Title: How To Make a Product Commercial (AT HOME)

All right, so today I'm gonna be making a spec commercial for this gin company called Aviation. Some of you may have heard of it. Ryan Reynolds, if you know him. I think he owns the company or something like that. But anyways, I was feeling inspired by planes lately, so I just wanted to make something with a plane. Aviation gin just seemed like the perfect fit. So before we start filming, I'm actually gonna bring you guys outside and we'll just look at some of the ideas that I came up with. All right, so here's my idea for the commercial.
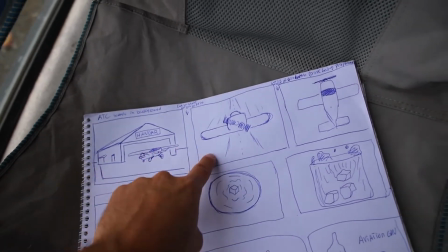(0:25)
We're gonna start with a shot of a plane coming out of a hangar. The plane is gonna take off and then we're gonna have a top-down view of the plane.
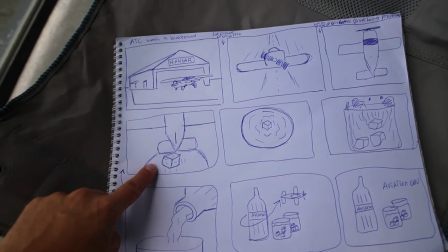(0:33)
We're gonna transition into an ice cube falling into a glass of gin
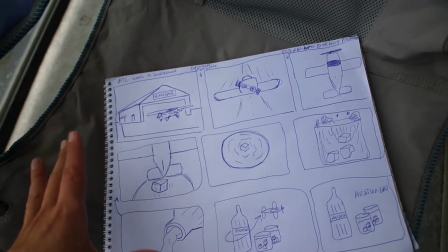(0:38)
to make it kind of look like the plane like dropped a bomb and the bomb is the ice. So you may be wondering how I'm gonna get the shot of a plane. What I'm planning on doing is actually going into the computer, going into Cinema 4D Octane Render, and rendering out a plane taking off. We gotta stay within budget. So anyways, let's get started on this project. Okay, so I'm gonna kind of give you the rundown of my lighting setup and kind of explain kind of what's going on here in the background, as you can see, and just some of the choices I made.
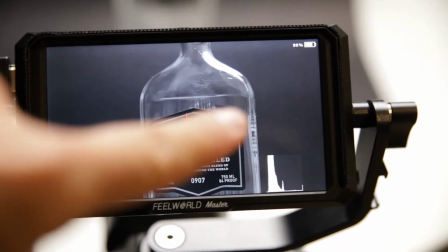(1:07)
So as you can see, the light right here, I don't really like how it's just kind of giving one highlight on that top of the neck there.
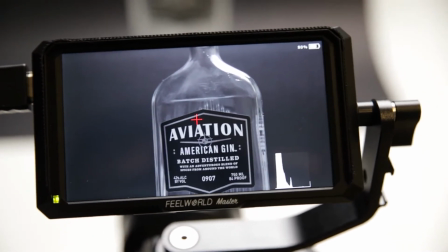(1:14)
I kind of would like something a little bit more symmetrical. So what I'm actually gonna do is I'm gonna take this light,
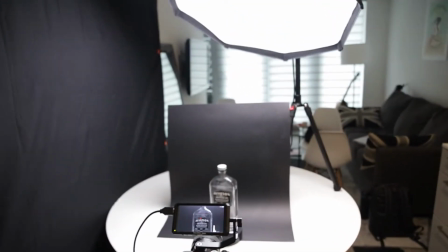(1:19)
I'm gonna move it around to kind of be in the center of our composition here to kind of give a highlight maybe on both sides as opposed to just one. This kind of stuff is just a bit of like personal preference. You can light it however you want.
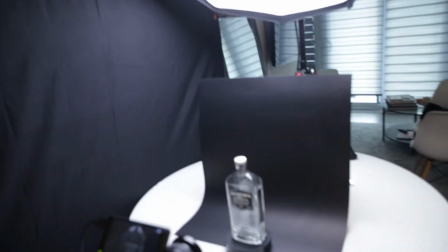(1:32)
This is just how I'm gonna do it. The wall over here is completely white, so I didn't want that to kind of create a reflection against the side of the bottle.
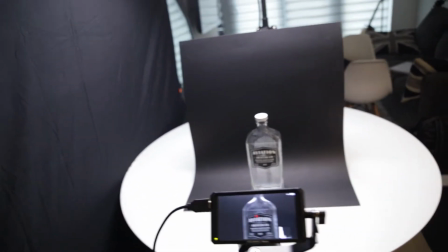(1:41)
This black sheet I put up to kind of just kill the highlights on the left side and kind of make it a little bit more even and controlled.
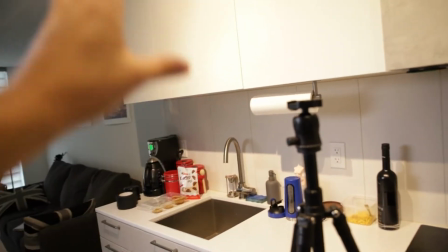(1:48)
And I'm actually going to kind of block out the reflections from this white area using just a simple piece of Bristol board.
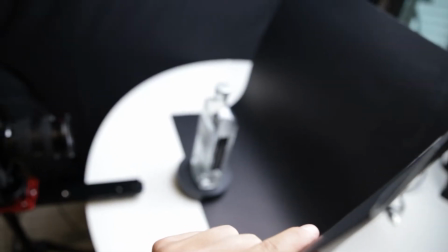(1:57)
We're gonna prop it up like this, and that's gonna kind of control the reflections a bit better. When you use something to block light, that's called a flag. The left side, we're gonna just flag it off.
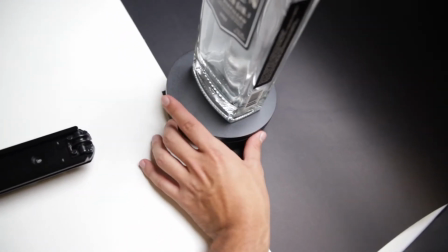(2:08)
The rotator I just got for product shoots, it can kind of add a bit more interest to your shots. You just click a button and then it spins, you can kind of control the speed.
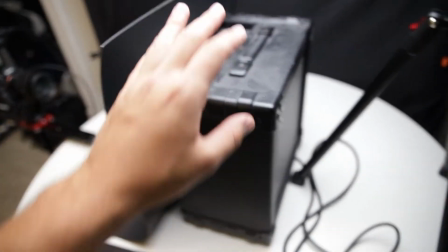(2:16)
This Bristol board is actually propped up against a guitar amp.
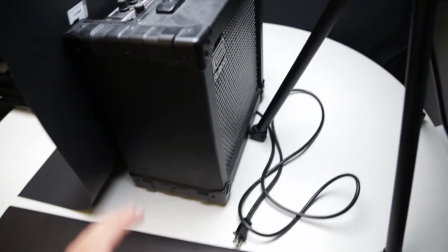(2:19)
The reason being is I probably could have used something else to prop it up, but I just figured this was nice and sturdy, it's solid, it's not going anywhere.
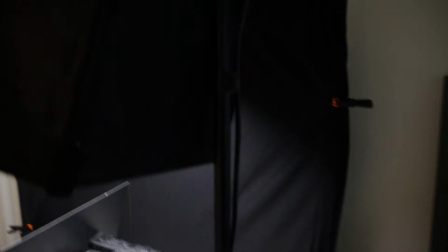(2:26)
So that kind of works. And then I have this light on a light stand that's actually resting on a table.
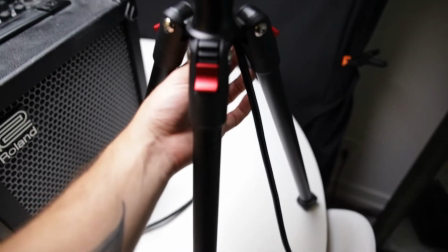(2:32)
And there actually should be a sandbag here, but so the most challenging part about this shoot is actually gonna be pulling it off while controlling the light and the reflections, especially since I'm gonna be coming at it from the front and I really don't wanna see my reflections. So I'm gonna be wearing all black to kind of control those reflections and kind of kill the light a bit.
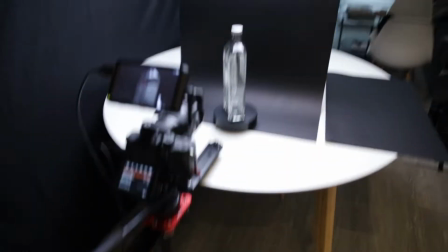(2:54)
So let's jump over to the camera.
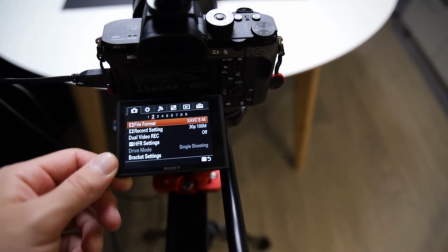(2:55)
I'm gonna do some shots in 4K 30 and I'm also gonna do some shots in 1080 60, A7S2, and we are shooting in a log profile. So we will be in S-Log2. Also, one thing I want to mention, I got the camera on the slider with a video head,
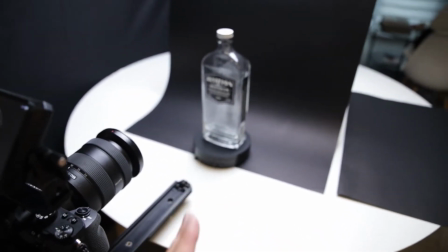(3:11)
so I'm actually going to be dollying in towards the product as it spins and just kind of time it nicely so that the whole thing comes together.
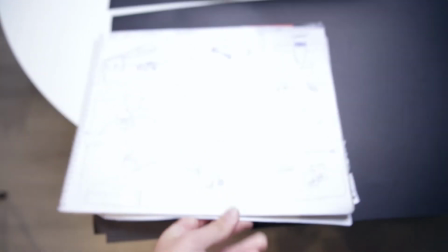(3:19)
But we will be referencing the storyboard at all times and kind of going based on this. What's really going to drive this spec commercial is the airplane dropping the ice into the glass. So that's gonna really tie it all together and kind of tie in the 3D portion with the live action footage. So now we're pretty much all set up. Let's get some shots. Okay, so what we kind of need to do before we get started, we're actually gonna have to clean the bottle because it's all nasty with like fingerprints and all that stuff. We don't want that showing up. And I got some glass cleaner, so we're actually gonna use this to kind of clean this. And then also got the rocket blower to blow off any dust on the bottle or on the camera lens, of course.